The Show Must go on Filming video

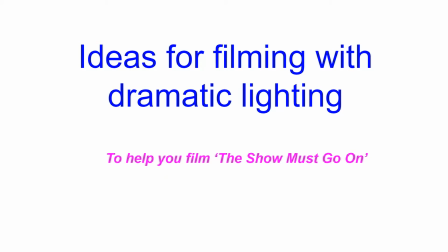Now, dramatic lighting, it just means interesting lighting. It's often shadowy on the subject or a dark background or something like that. And it might particularly help you filming The Show Must Go On, as well as filming other stuff.
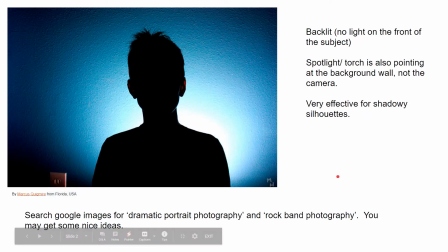So here's an example. Here we've got the subject backlit. Okay, now I know you can't see his face, so it's very good for shadowy silhouettes and things, but it's a very simple effect to achieve. So they've got a blue wall,
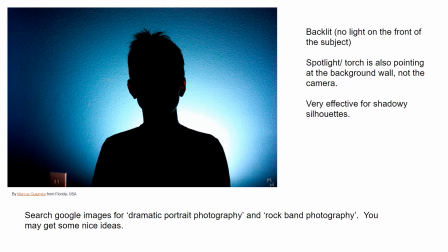or green, whatever wall you want, and then you've got the lights in the main room turned out, and one spotlight shining from behind the subject straight at the wall. You can see where it's beaming at. Okay.
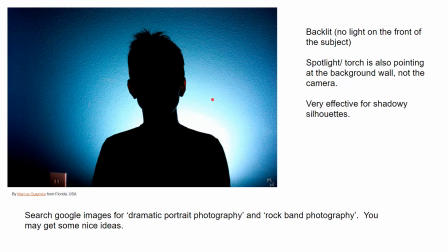Now, you don't use it in all situations because you can't see the face, but it makes a nice opener. It adds interest to your film. It's an effect that's very simple to achieve, and it's well worth thinking about.
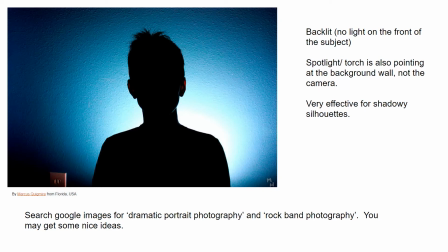If you Google image search dramatic portrait photography or rock band photography, you'll get some really nice examples of this and some other ones as well of using shadows.
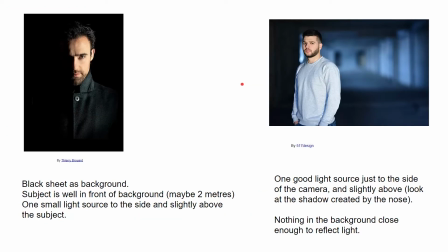Here's some more. Quite a simple effect to achieve. If you have a black sheet or black piece of paper as a background and you stand your subject maybe 2 meters in front of it, and you use one small light, which is basically coming from in front near the camera,
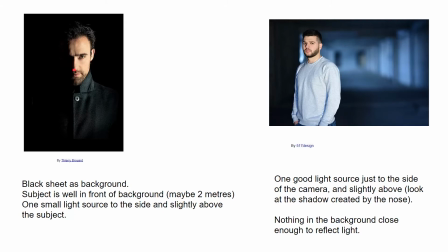well, actually to his side, you can see his nose is creating a shadow, so it's directly off to the side. But you can see what a moody sort of portrait that creates. And it's simply done because you don't need lots of light.
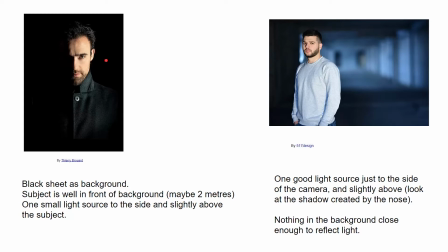It's actually the absence of light in this that's making an interesting picture, and it's fun to play with. In this one, they've got the subject so far away from the background that there's probably a flash on the camera lighting him up,
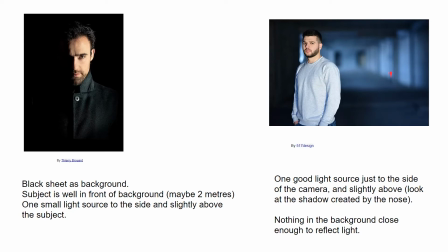but everything else, there's nothing to reflect any light, so he's standing out. And again, it's a simple effect to achieve, especially as things open up.
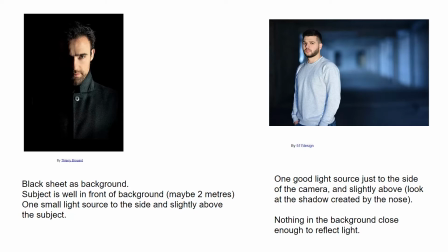If you can get to old buildings, museums, churches, even ruins, it can make your photography and your filming really interesting. And if you're thinking about becoming a YouTuber or doing lots of TikToks and things, then learning these little tips and tricks is quite a good idea.
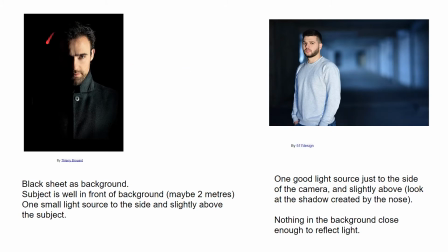Remember, nothing in the background to reflect light, and that's what's making these interesting pictures.
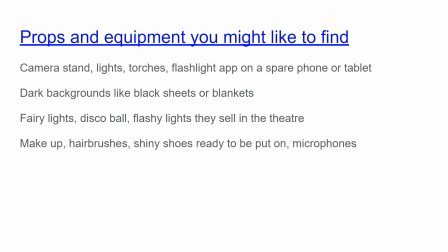Some props and equipment you might need. Okay, a camera stand of any kind. We've talked about this before. A music stand, if you've got a little holder that holds your phone up while you read or watch videos, that's really handy.
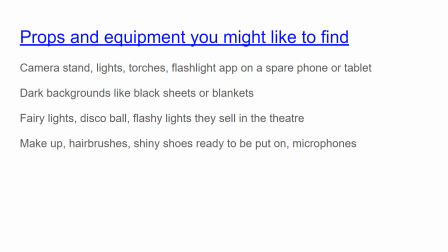If you've got a proper phone stand with a ring light around it or something, that's a worthwhile investment, definitely. Different types of lights, torches, so you know, the house lights,
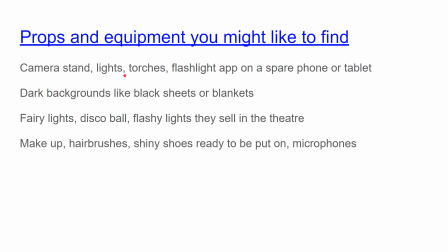lamps in your house, okay, like desk lamps, flashlight app on a spare phone or tablet. So you're going to be filming with one phone. You might have a computer playing the music,
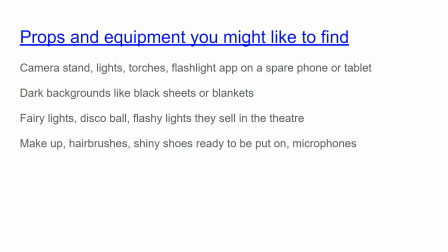and if somebody else in the house has got a phone with a flashlight app on it, you can usually adjust the brightness on them. So that can, and maybe even the color as well. But yeah, that can really help you vary your effect.
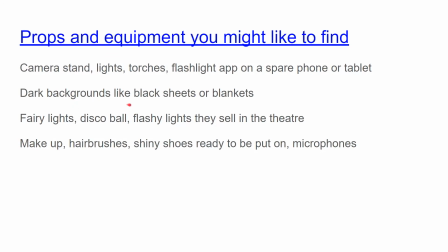Think about dark backgrounds like black sheets or blankets if you've got any. They don't have to be black, but the less light that they reflect, the better. When you do want to come to The Show Must Go On and bring the light up, okay,
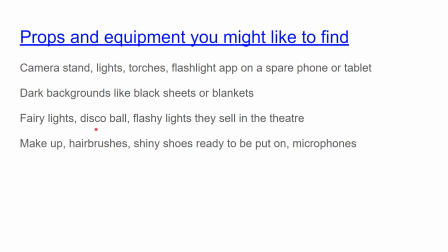fairy lights, a disco ball if you've got one.